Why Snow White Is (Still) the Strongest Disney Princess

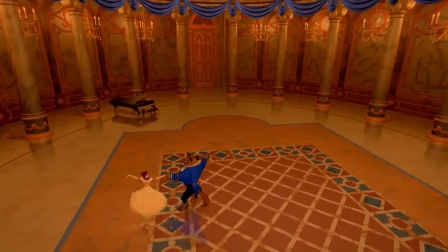You say the Broadway-inspired ballads pack an emotional heft that puts Snow White's twinkly little jingles to shame.
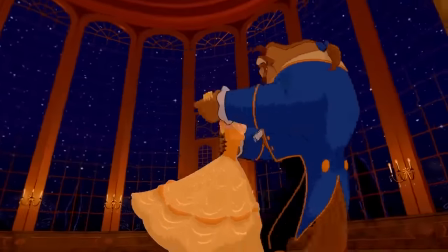Now this may also be true, but it's not really a criticism because Snow White isn't trying to be a big Broadway musical.
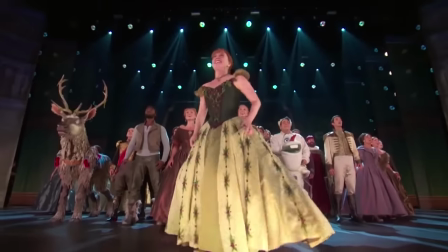Powerhouse audition pieces like that didn't exist in the 30s, and if they had,
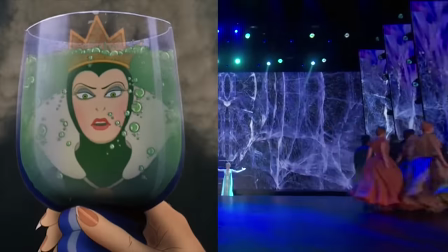they'd be wildly out of place in a minimalist fairy tale rooted in gothic horror and German expressionism.
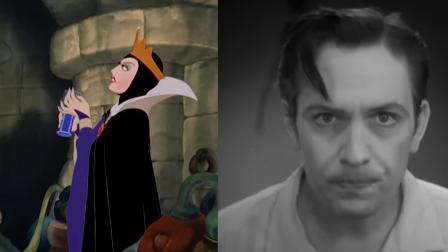Apart from the common thread of princesses, Snow White is an entirely separate genre of film from those that would follow, with completely different aesthetic goals.
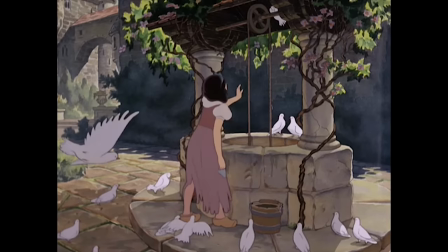Just imagine the gentle atmosphere and delicate visuals of this scene being bombarded by a shameless mezzo belt about finding yourself.
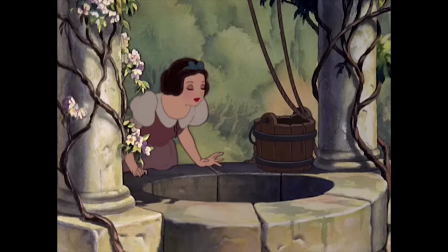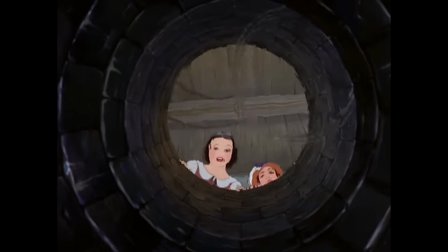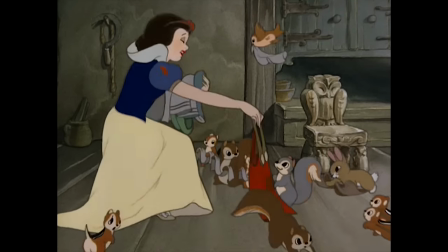Snow White's songs can't be called inferior because they're perfectly suited to the tone and pacing of the film they're in,
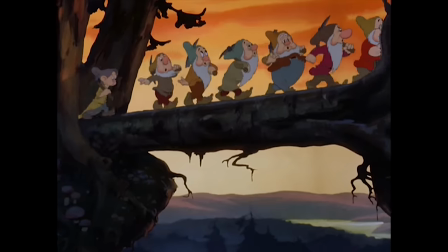and they're obviously catchy enough that we're still singing them 80 years later.
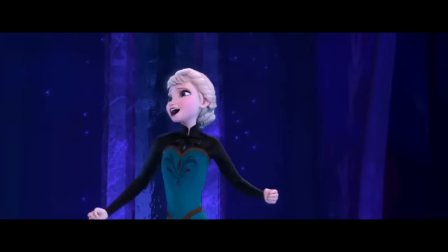Now you may prefer the more modern songs and that's fine, they're written to appeal to modern tastes, but it is a question of taste and not quality.
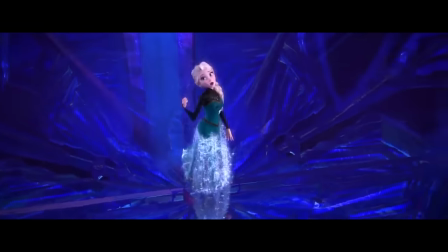The existence of Frozen isn't any more of a knock against Snow White than the existence of Hamilton is against The Lion King.
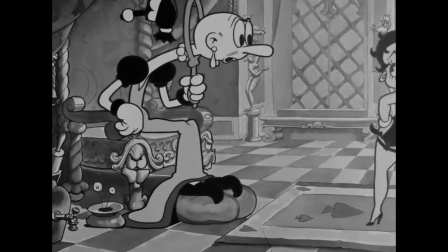And if you look at the entire film through this lens, you'll find very little that doesn't hold up.
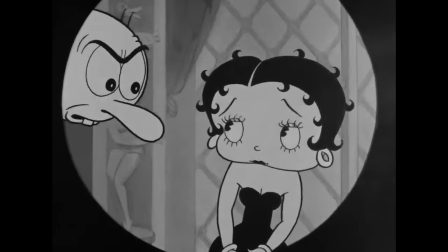We'll start with the story.
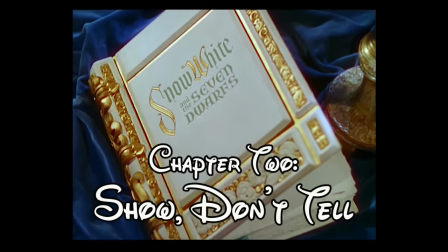Most grim adaptations have had to add characters and backstories to fill their run time,
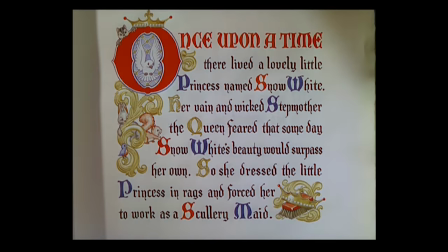but here, Walt stripped away all but the most essential plot points of the fairy tale. Part of the reason was to make room for gags.
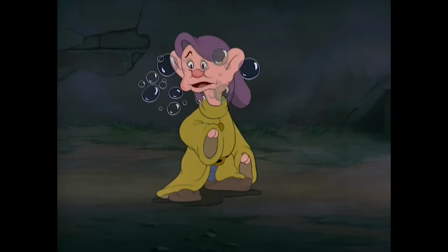Cartoons up to this point held only enough story to get the characters from one comic set piece to the next,
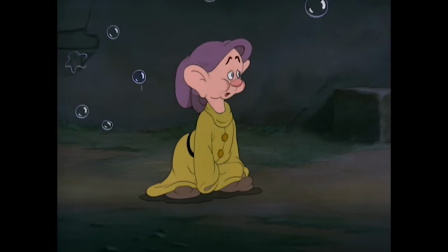and there was little expectation that the film would infuse anything deeper into this formula.
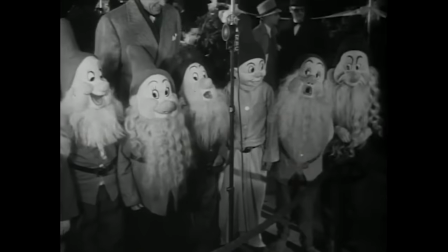In fact, the first question most reporters asked when Snow White was announced was whether it would feature Mickey Mouse.
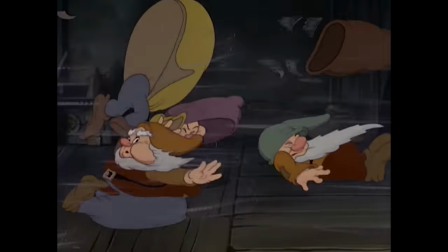So naturally, Walt was going to structure the film around the strengths of his animators and allow for long portions of mostly silent comedy.
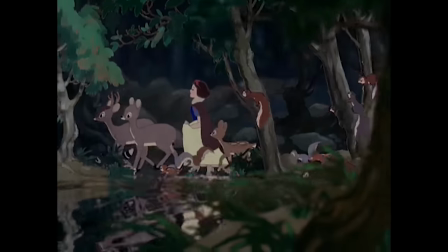Similarly, removing dialogue and excess characters allowed the film a more visual focus,
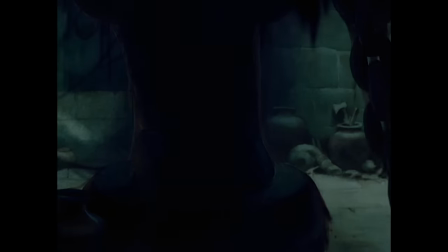with fewer distractions from the breathtaking backgrounds of the forest, the long passageways through the castle, or the intricate hand-carved ornaments in the dwarves' cottage.
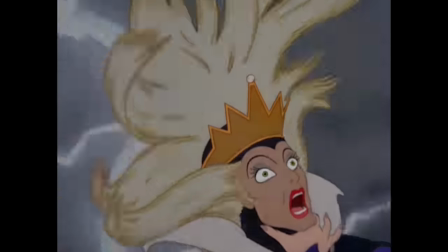Most impressive are the elaborate special effects sequences. The Queen's transformation was far superior to the best horror movies of its time,
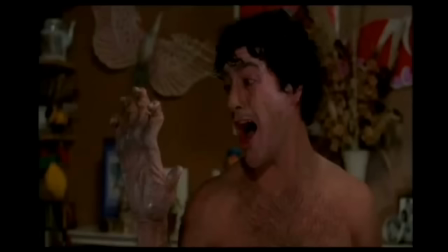or any time, for that matter, at least until Rick Baker recycled some of Disney's techniques in the 80s.
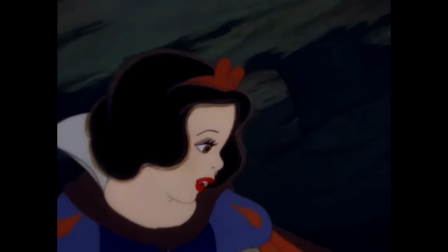Likewise, Snow White's escape through the woods employs some of the most effective nightmare imagery ever seen in a children's film.
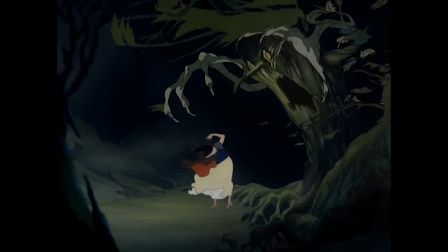The looming shadows and mysterious sounds of the forest gave the animators so much to work with that they returned to this set piece again,
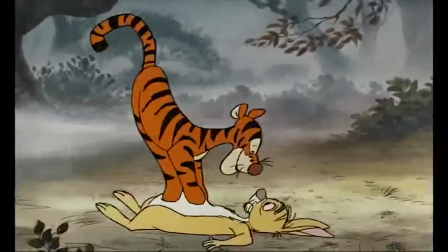and again and again, and still had to leave some of their best ideas on the cutting room floor.
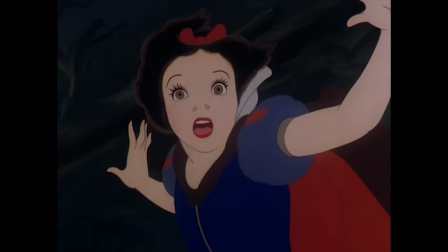There are a few people who would dispute the film's technical merits, so we won't spend too much time on them.
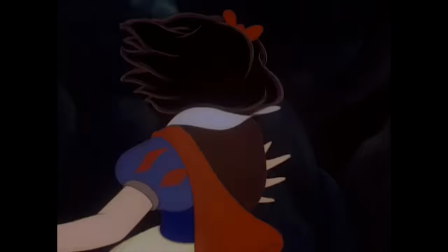The question is whether it relies too heavily on visuals, artwork, and slapstick at the expense of story. Walt's original pitch was much closer to the plot-heavy live-action version he'd seen as a child,
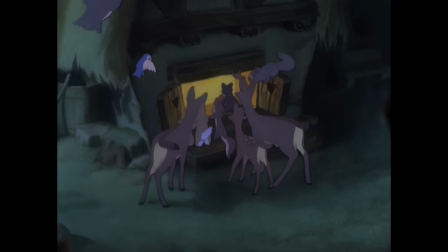but as time went on, he cut away more and more loose story threads to make room for scenes like this.
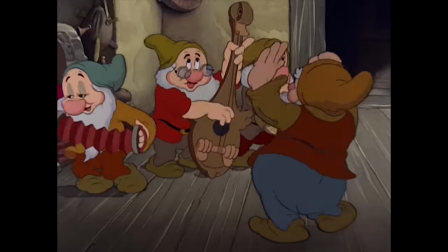A four minute song about absolutely nothing that cost more than anything else in the entire film.
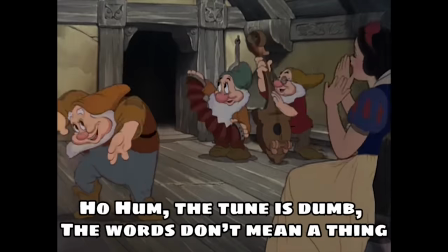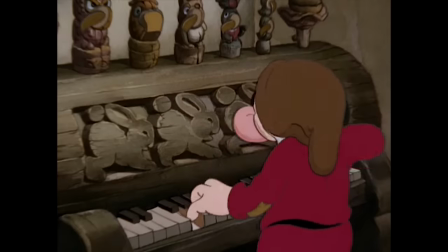But just because there's nothing happening doesn't mean there's not a story being told.
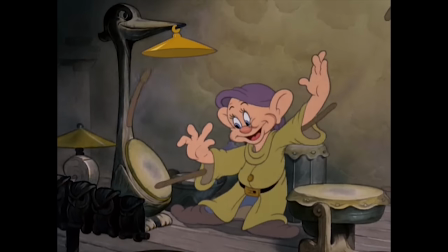As a kid I always assumed this scene was set about a month after Snow White moved in.
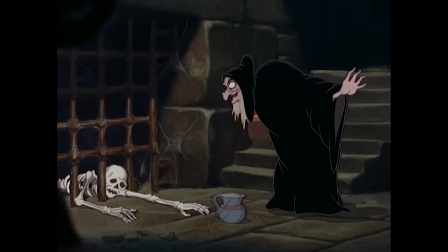I even thought that the skeleton in the witch's dungeon was the the Huntsman who had been imprisoned for his treachery,
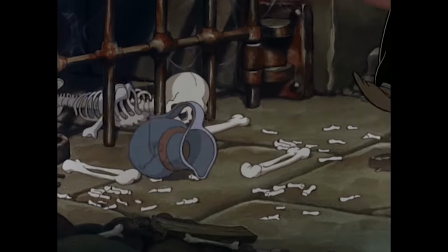and that enough time had passed for him to die of thirst and deteriorate inside his cell.
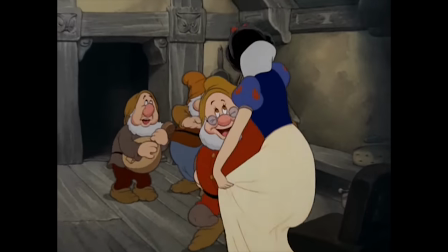It wasn't until I got older that I realized this all takes place within just a few hours of Snow White's arrival at the cottage.
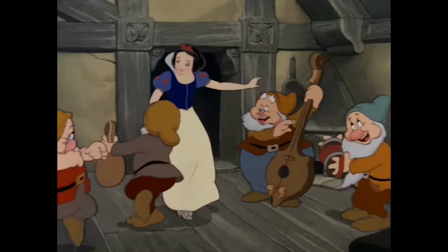There was something so tender about the affection the dwarves show her,
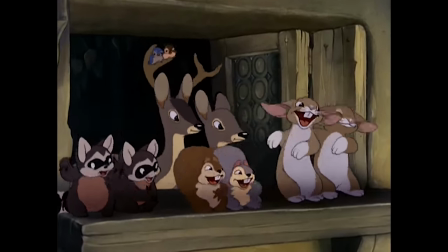so genuine about the joy she brings into their lives, that it really felt like seven individual relationships had been developed offscreen.
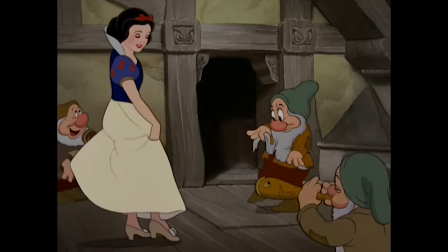I liked how Bashful had grown just a little more confident around her. How Grumpy is still kinda pissed, but willing to play along.
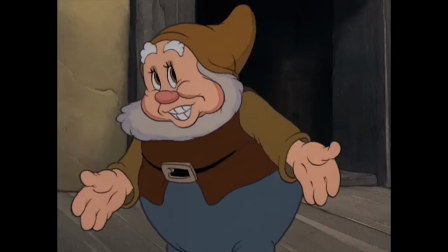How without anything to do but be merry, the group's de facto leader becomes happy instead of Doc.
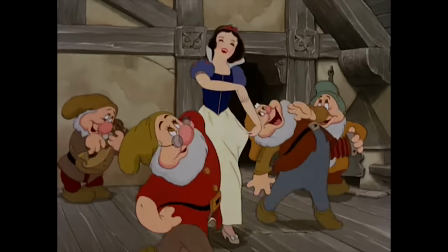There's no dialogue to support these changes, just minor gestures and expressions, but they feel true because they build on what's already been established.
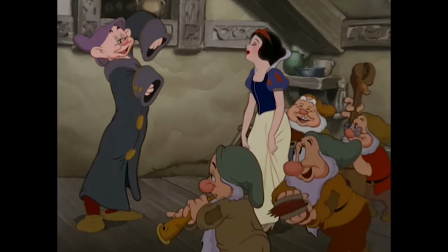And this is how the film does most of its storytelling. Scenes that seem to be lacking in plot are used to develop the characters through visual subtext,
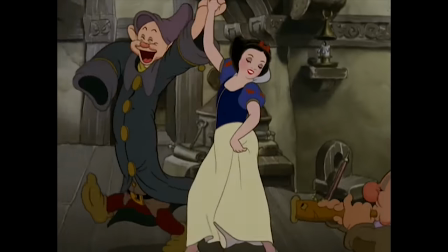so that when the story does eventually move forward, there's no question as to how we got there.
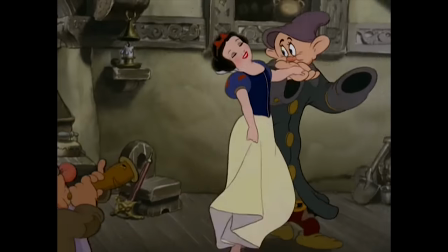As animators Frank Thomas and Ollie Johnson observed,
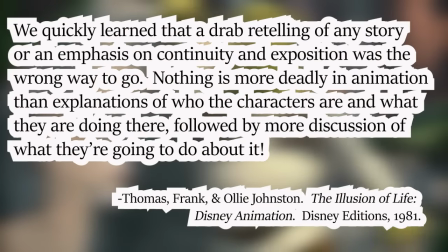we quickly learned that a drab retelling of any story or an emphasis on continuity and exposition was the wrong way to go.
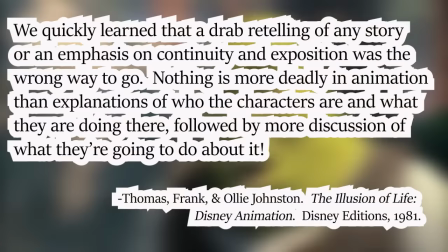Nothing is more deadly in animation than explanation of who the characters are and what they're doing there, followed by more discussion of what they're going to do about it.
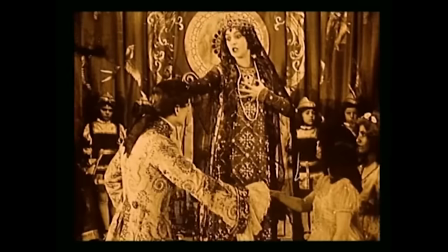So if you need the huntsman to take Snow White into the woods to execute her, you can either force him some excuse for why she'd go with him,
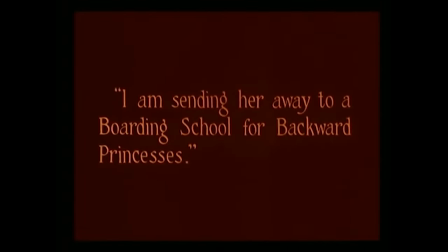or you can simply establish early on that she's inherently trusting and compliant,
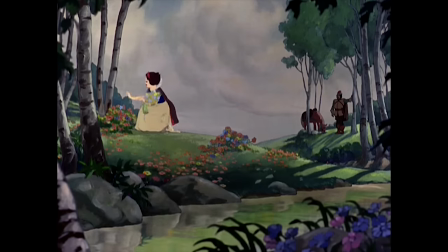and then cut straight to the two of them out picking flowers. We'll fill in the rest ourselves. You don't need plot in every scene so long as we believe the characters and understand their motivations. So let's talk character.
Snow White. Snow White.
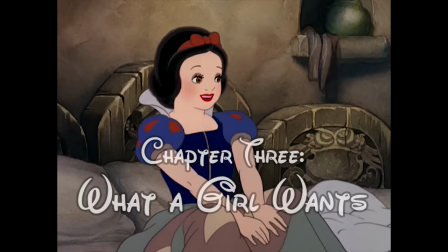I'm Snow White. Snow White? The princess? Yeah.
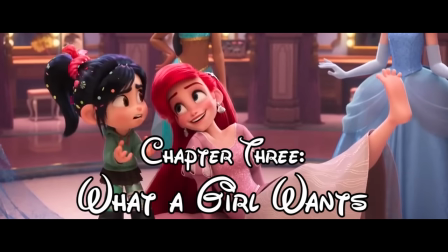So obviously Snow White can't be accused of copying Disney princess tropes because she's the one who invented them.
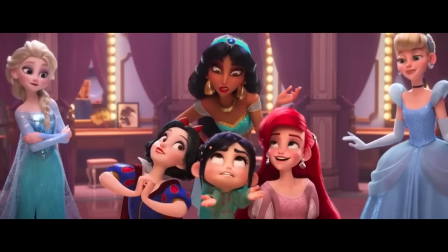And actually, Disney princesses weren't really a thing until the 90s.
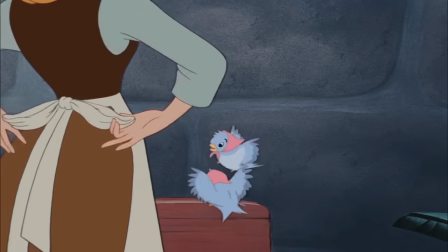Cinderella was made because the studio ran out of money after the war and needed a guaranteed hit, so they said, well, Snow White was successful, let's just do that again.
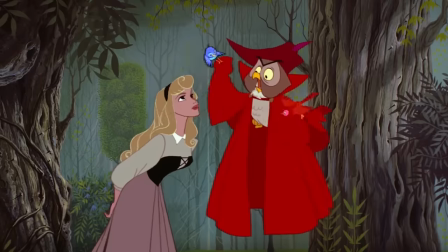Then they had enough discarded ideas from both films to string together Sleeping Beauty, but when critics called out the similarities,
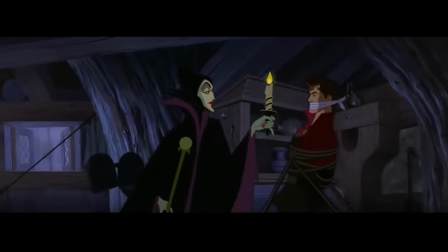they moved on from princesses and pretty much abandoned fairy tales altogether. And that was it.
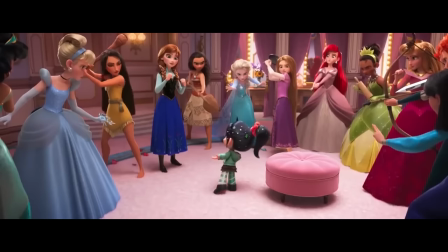There have been twice as many princesses just in the last 10 years as there were during Walt's entire lifetime, to say nothing of parodies and live-action remakes.
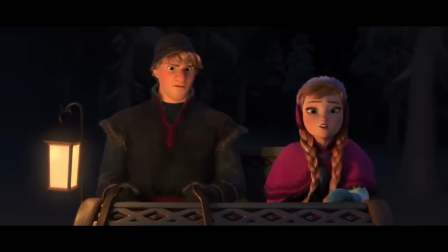So whenever these films bend over backwards to correct classic Disney tropes,
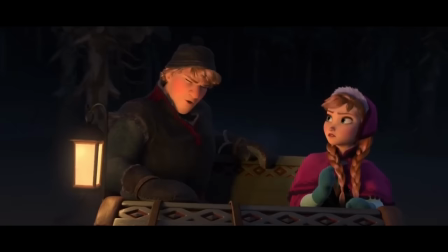what they're
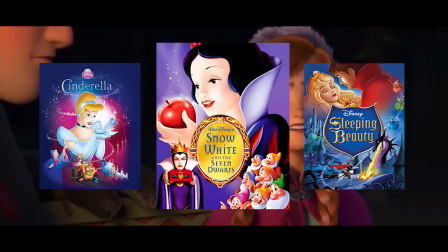really targeting is one successful film and two direct imitations. It would be like if 50 years from now, every other Pixar film was about toys,
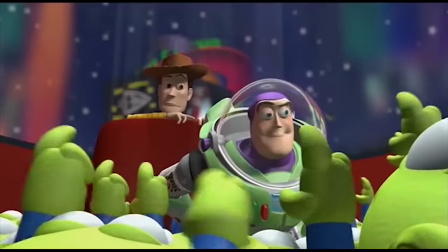and they were all crammed with meta jokes about the limited world view of those original toy movies.
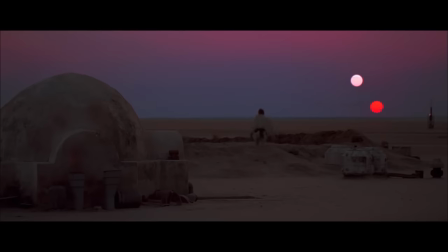Or like if several decades after the Star Wars trilogy, we suddenly had a new Star Wars movie every year,
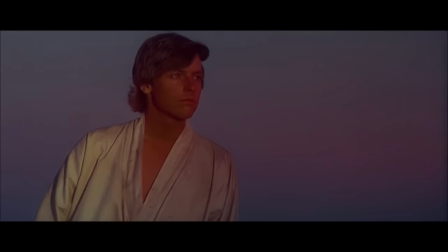and each one desperately catered to any slight criticism that had been made about the ones before. But if there is one thing missing from Snow White's narrative, it's this.
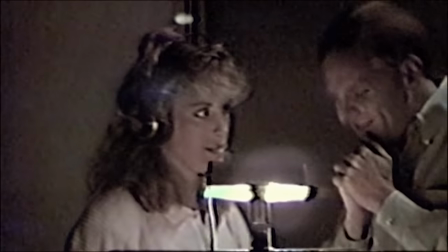In almost every musical ever written, there's a place that's usually about the third song of the evening. Sometimes it's the second, sometimes it's the fourth, but it's quite early. And the leading lady usually sits down on something. Sometimes it's a tree stump in Brigadoon. Sometimes it's under the pillars of Covent Garden in My Fair Lady, or it's a trash can in Little Shop of Horrors. But the leading lady sits down on something and sings about what she wants in life. And the audience falls in love with her and then roots for her to get it for the rest of the night.
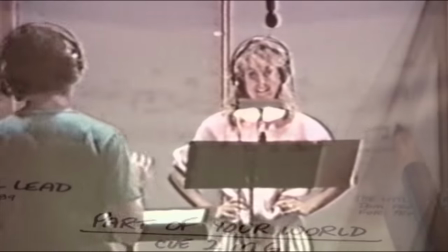Look at this stuff, isn't it? Wouldn't you think my collection's complete?
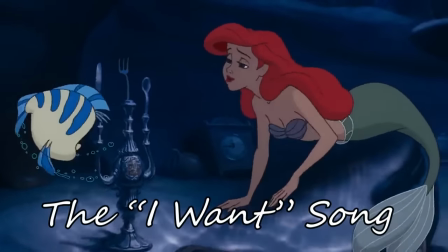We call this the I Want Son, and every Disney musical since The Little Mermaid has one.
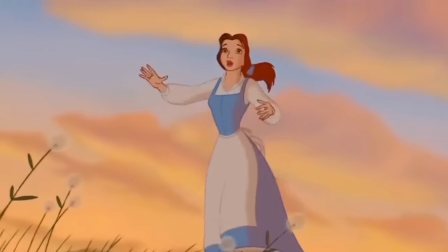The characters express a goal, become part of your world, have adventure in the great wide somewhere, spend one day out there, go the distance.
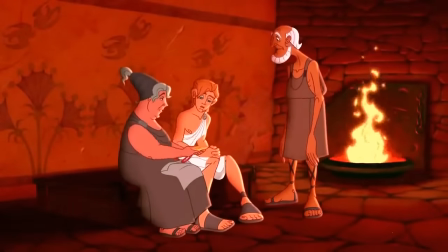Then an outside force gives them the means to achieve this goal, but they still have to take the initiative themselves.
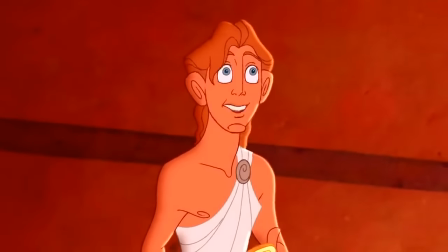Snow White, on the other hand, does not have an I Want Son. She has an I Wish song.
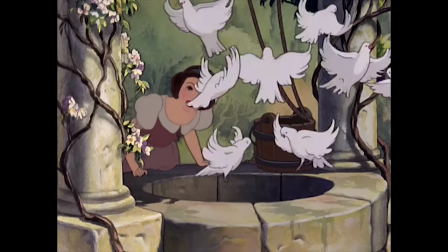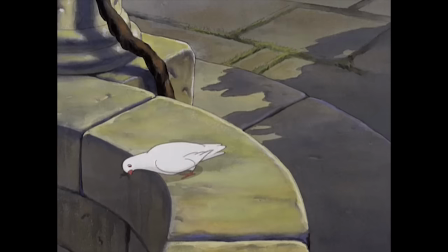She's not working to achieve her dreams, she's waiting for them to happen to her.
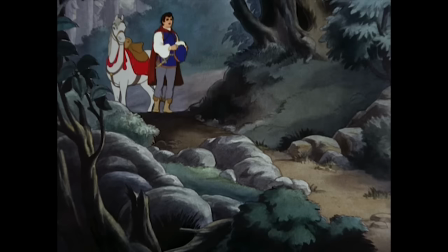And this is where Snow White loses some people, because her dream is that someday her prince will come, but her goal that drives the story is simply to survive.